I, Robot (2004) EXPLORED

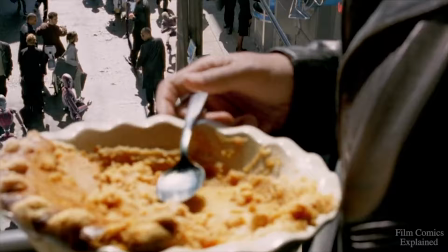4:03 We even see him chasing down a robot a few scenes later that was running with a purse in its hand and tackling it to the ground, only to find out that it was bringing medicine to its owner,
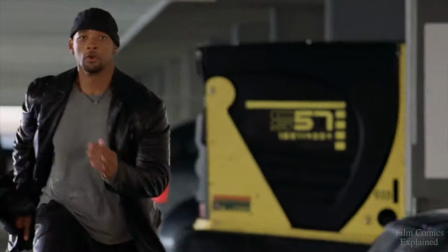4:11 further reinforcing the idea that this distrust of robots was out of place in society and unique to only Detective Spooner.
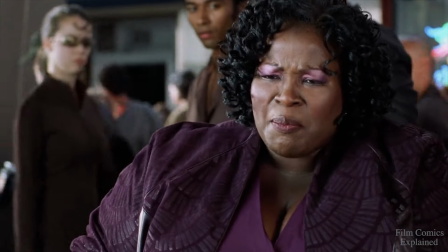4:18 Is that your purse? Of course it's my purse. I left my inhaler at home.
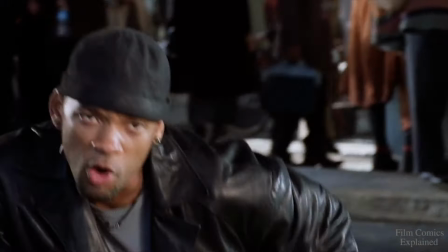4:23 He was running it out to me. I saw a robot running with the purse, and naturally, I assume.
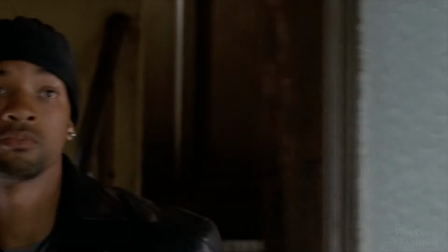4:28 What? Are you crazy?
Because the film would be set in a futuristic Chicago within the year 2035,
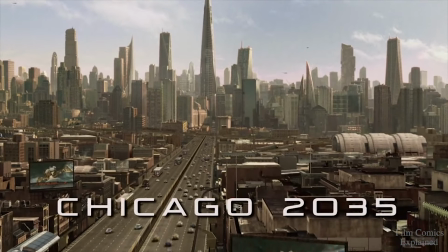4:35 where robots have become a common feature of everyday life, a year and a half prior to the start of principal photography,
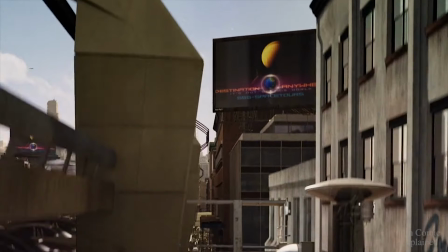4:40 director Alex Proyas began working with his core group of collaborators, including production designer Patrick Tatopoulos,
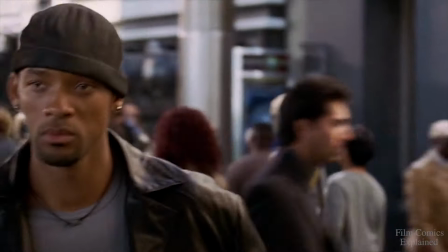4:46 on concept designs for a future where robots have become an integral part of society. Proyas and production designer Tatopoulos, who had worked with Proyas on Dark City, were interested in creating a documentary feel to make viewers believe that they were in a world 30 years into the future that was densely populated with robots.
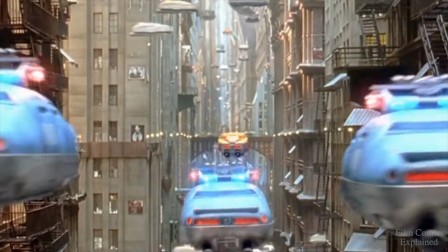5:02 To accomplish this, they relied less on gadgets and flying cars adopted in other sci-fi movies, and more on the designs of the robots themselves and the story they were trying to tell. In fact, the designer's most crucial assignment was designing all the robots seen in the film,
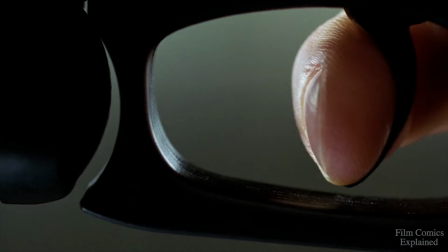5:16 especially Sonny, who's one of the film's principal characters, and arguably the most human.
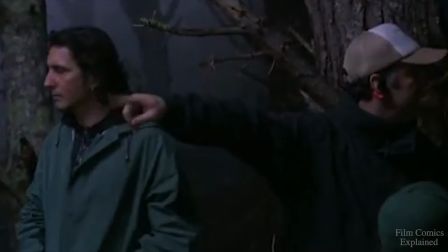5:20 The works of Tatopoulos have also been extensively covered in a few of my previous videos, and if you're interested, I'll also be leaving a link to his incredible body of work below.
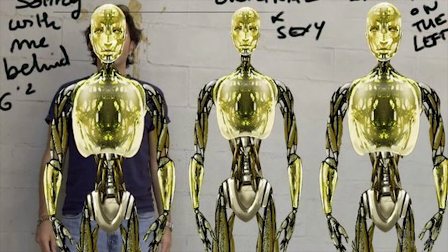5:29 According to Tatopoulos, Sonny's appearance went through approximately 50 different designs before his final incarnation as a slender and elegant figure.
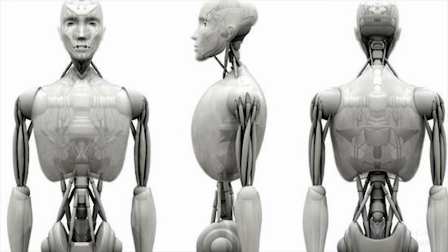5:37 For Proyas, Sonny's look was key to the story's credibility, and he explained that the creative team tried to put themselves in the mindset of the characters that would be designing the robots.
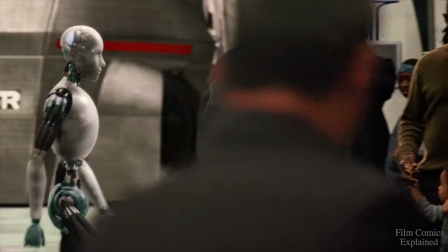5:46 As such, they figured that they would be making creatures that people would feel comfortable having in their homes and around their kids.
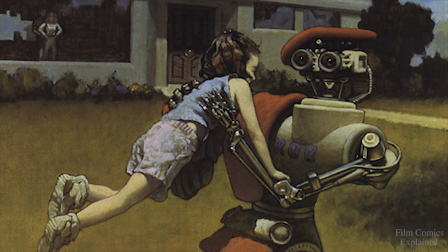5:52 This of course feeds into Asimov's stories, which are about safety and feeling secure in the belief that robots can't turn on you or hurt you in any way.
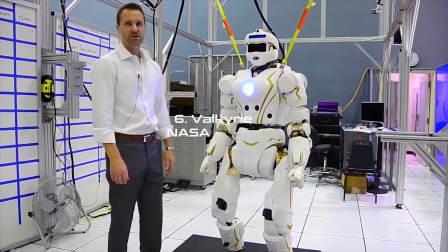5:59 This also makes sense from a human and corporate perspective, as companies would want their products to be accepted by customers and not seen as a threat.
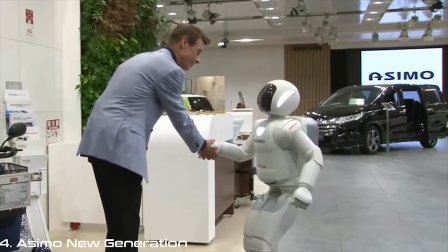6:07 Nice to meet you. Thank you. Let's play soccer.
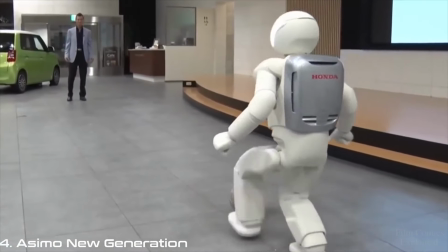6:13 I'd love to play soccer with you. Oh, nice kick, Asimov.
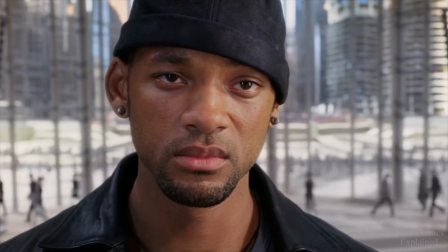6:20 The story revolves around Detective Spooner, played by Will Smith,
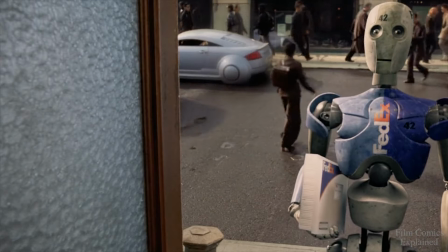6:24 who has been distrustful of robots ever since he was saved by one at the expense of a 12-year-old girl's life and his own arm,
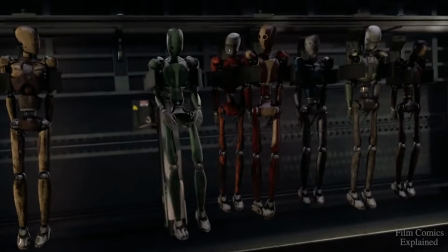6:30 as seen in the opening dream sequence. Spooner seems to be the only person to carry this prejudice against robots, as everyone else in the film seems satisfied with them,
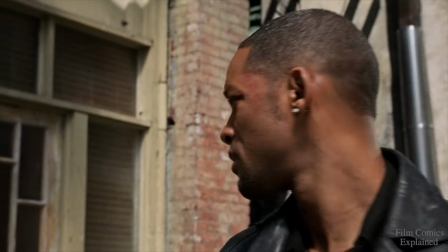6:38 believing that robots could never harm a human because of the three laws of robotics that were hardwired into their programming.
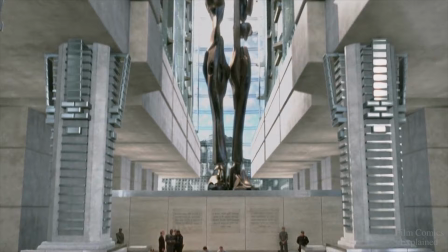6:43 When the co-founder of US Robotics, Dr. Alfred Lanning, is found dead in the foyer of the USR headquarters and is suspected suicide, Spooner is called in to investigate.
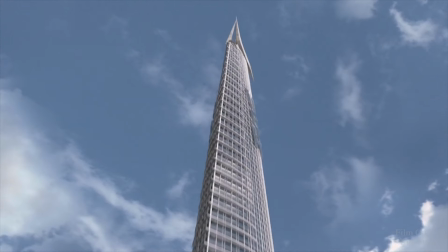6:52 According to Proyas and Tatopoulos, the USR building was designed to look like a knife blade in order to give anyone visiting a sense of vertigo,
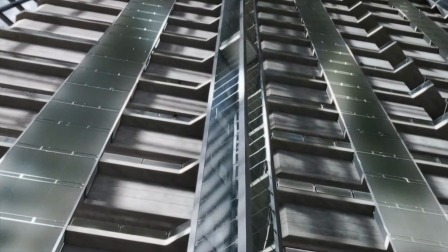6:59 and much of the action driving the story takes place in the lobby,
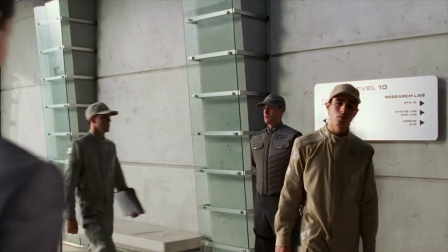7:03 plaza, the labs, boardrooms, and offices, as well as the catwalks, tunnels, and innards of the USR building.
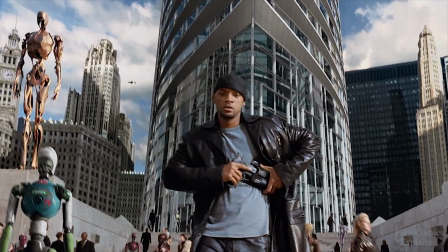7:09 The spacious plaza outside the USR building was also designed to represent the power of the company,
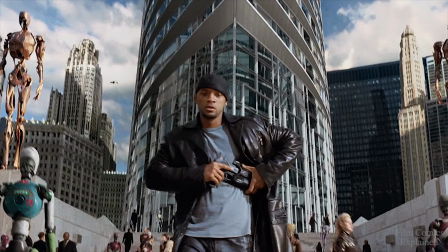7:14 as power comes from how much land you own, not just how tall you can make the buildings on it.
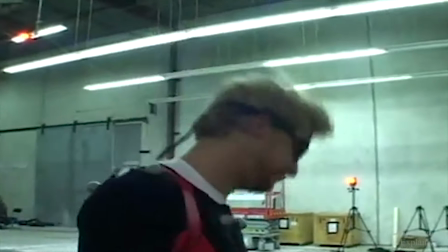7:19 To achieve the enormous scope that Proyas desired, most of the shots in the movie utilized a combination of constructed sets, practical locations, and visual effects.
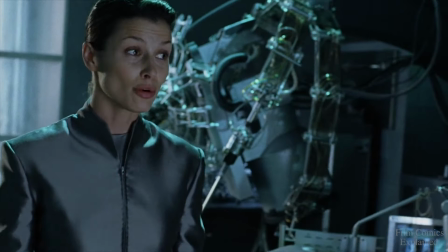7:28 If you're like Dr. Alfred Lanning and Dr. Susan Calvin, wanting to increase your knowledge in robotics,
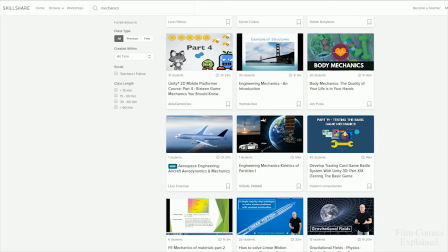7:33 mechanics, engineering, psychology, or even philosophy, then Skillshare is just the thing for you.
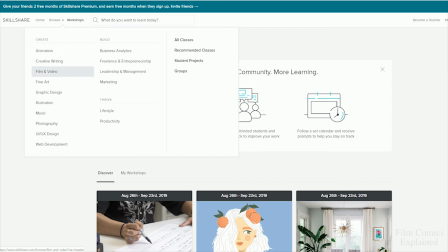7:39 Skillshare is essentially an online learning community with thousands of classes covering dozens of creative and entrepreneurial skills. With over 30,000 courses and counting, you are bound to find one related to your work, hobbies,
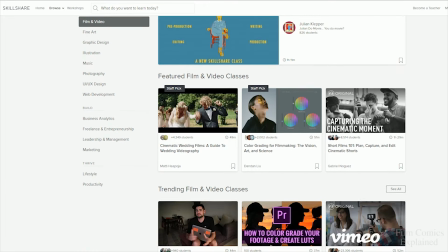7:51 passions, and even those that can enable you to turn your passions into your work, as I've been fortunate enough to do with my YouTube channel.
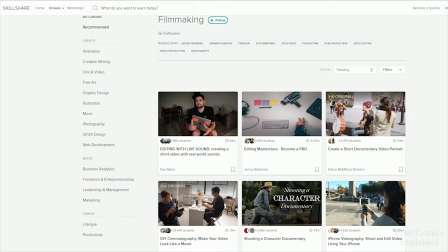7:58 Premium membership gives you unlimited access, so you can join the classes and communities that are just right for you.
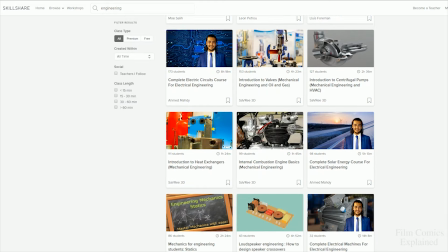8:03 And whether you want to fuel your curiosity, creativity, or even your career, Skillshare is the perfect place to keep you learning and thriving.